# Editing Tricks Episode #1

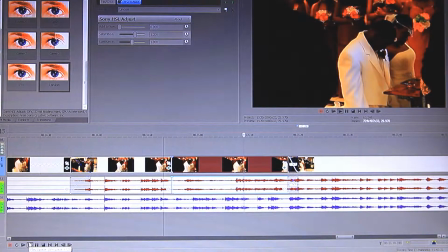251s
So this is inside slow motion, but the talking is still regular. Actually, you know what? Let me stop.
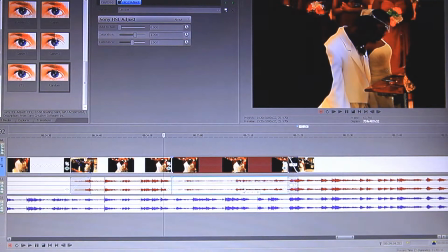256s
I did something wrong. Then you also want to cut down the audio on that clip altogether. Just cut it all the way down.
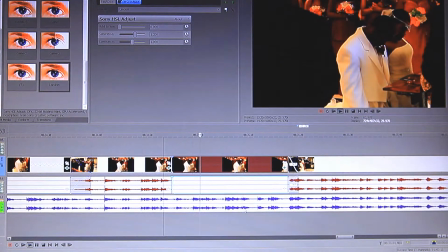266s
And also, yeah. So now you're using the audio for the second clip you dragged in or copied. This is the exact same clip.
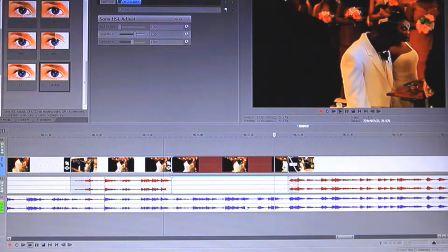280s
Now she lifts her head up and she leans it over like that. Then she lay it down right there, bam, then transition.
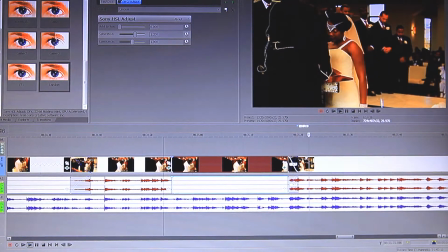290s
Now it kind of doesn't, I just noticed something that I don't like actually.
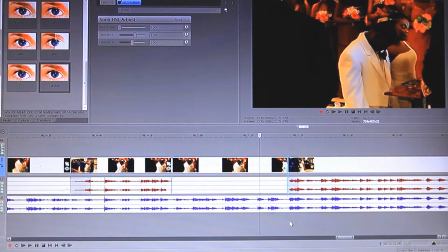293s
I don't like that she leans her head like that, because when I transition to this next shot, her head isn't down like that. it's back up.
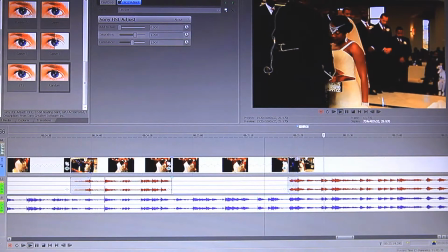304s
That's something that somebody like a bride wouldn't really care about or really notice, and if they do notice, they wouldn't really care because they'd be so excited.
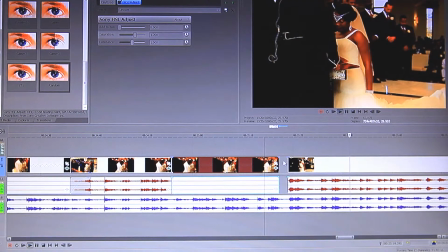310s
But I'm gonna actually fix that, so I'm gonna cut that out the clip. Let me see something.
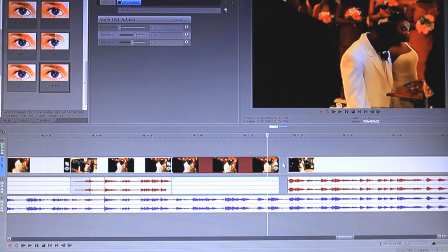317s
So right there, she was about to lean down. I'm gonna go ahead and stretch it out right there now. Now the clip would be a little bit more slower now since I cut out some of that, but it's still all good though. Let's see how that looks. I just noticed that right now. Yeah, that look more better.
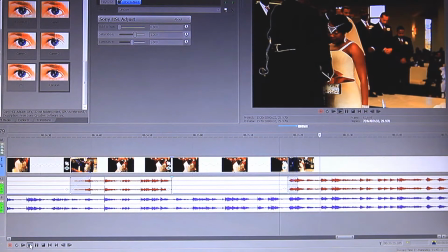336s
Looks more better. Watch that one more time.
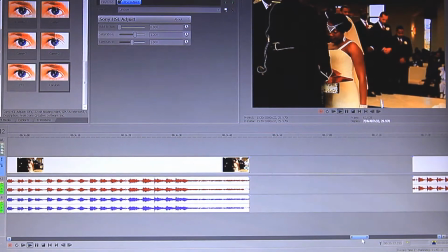341s
Yep, I like that. And I don't got my... Okay.
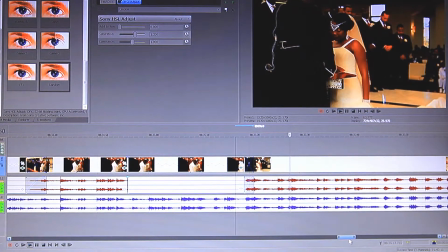345s
So that's that. I mean, I just transitioned to 2 whole separate shots. Watch the whole thing.
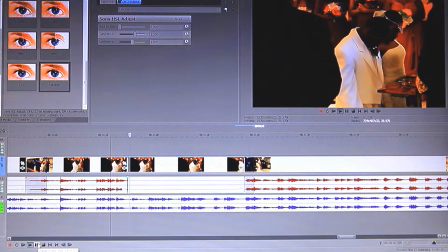350s
2 whole separate shots without even interrupting the audio or anything. Actually, I need to cut this audio down on this shot too.
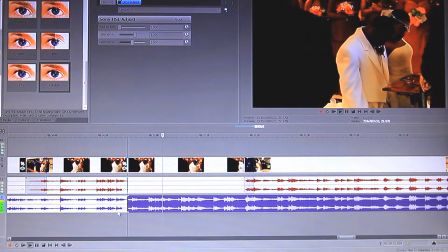357s
Or split, delete that. No, I can't delete that.
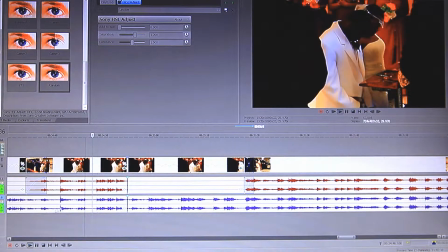362s
I'm using the audio on a different shot as well. So I'm just gonna cut this audio down up here.
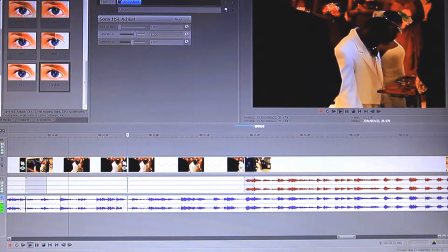So now it's going to slow motion.
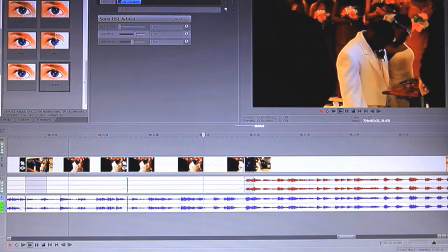392s
And by slowing down the clip, if you're hand holding the camera, it makes it look more smoother too. So she lifts her head up a little bit. Bam.
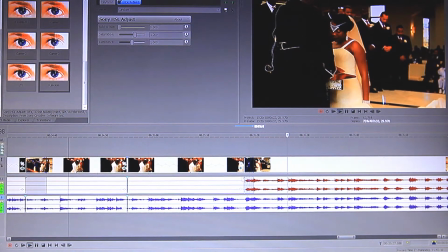408s
I should start this clip in slow motion so it can look natural, fading from the other shot to the next one. But you know, I do that off camera anyways.
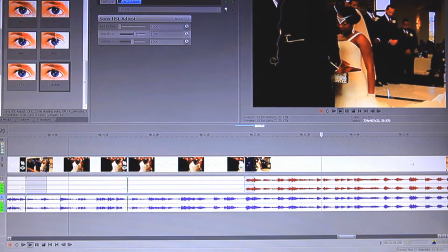416s
But anyways, and I got some more trickery to do inside this video too to capture more shots. So I just wanted to show you guys that, and hopefully somebody got something out of this. I'm loving it. You know, I'm happy that I'm able to get 2 different shots, you know, with one camera and without losing the audio in the background.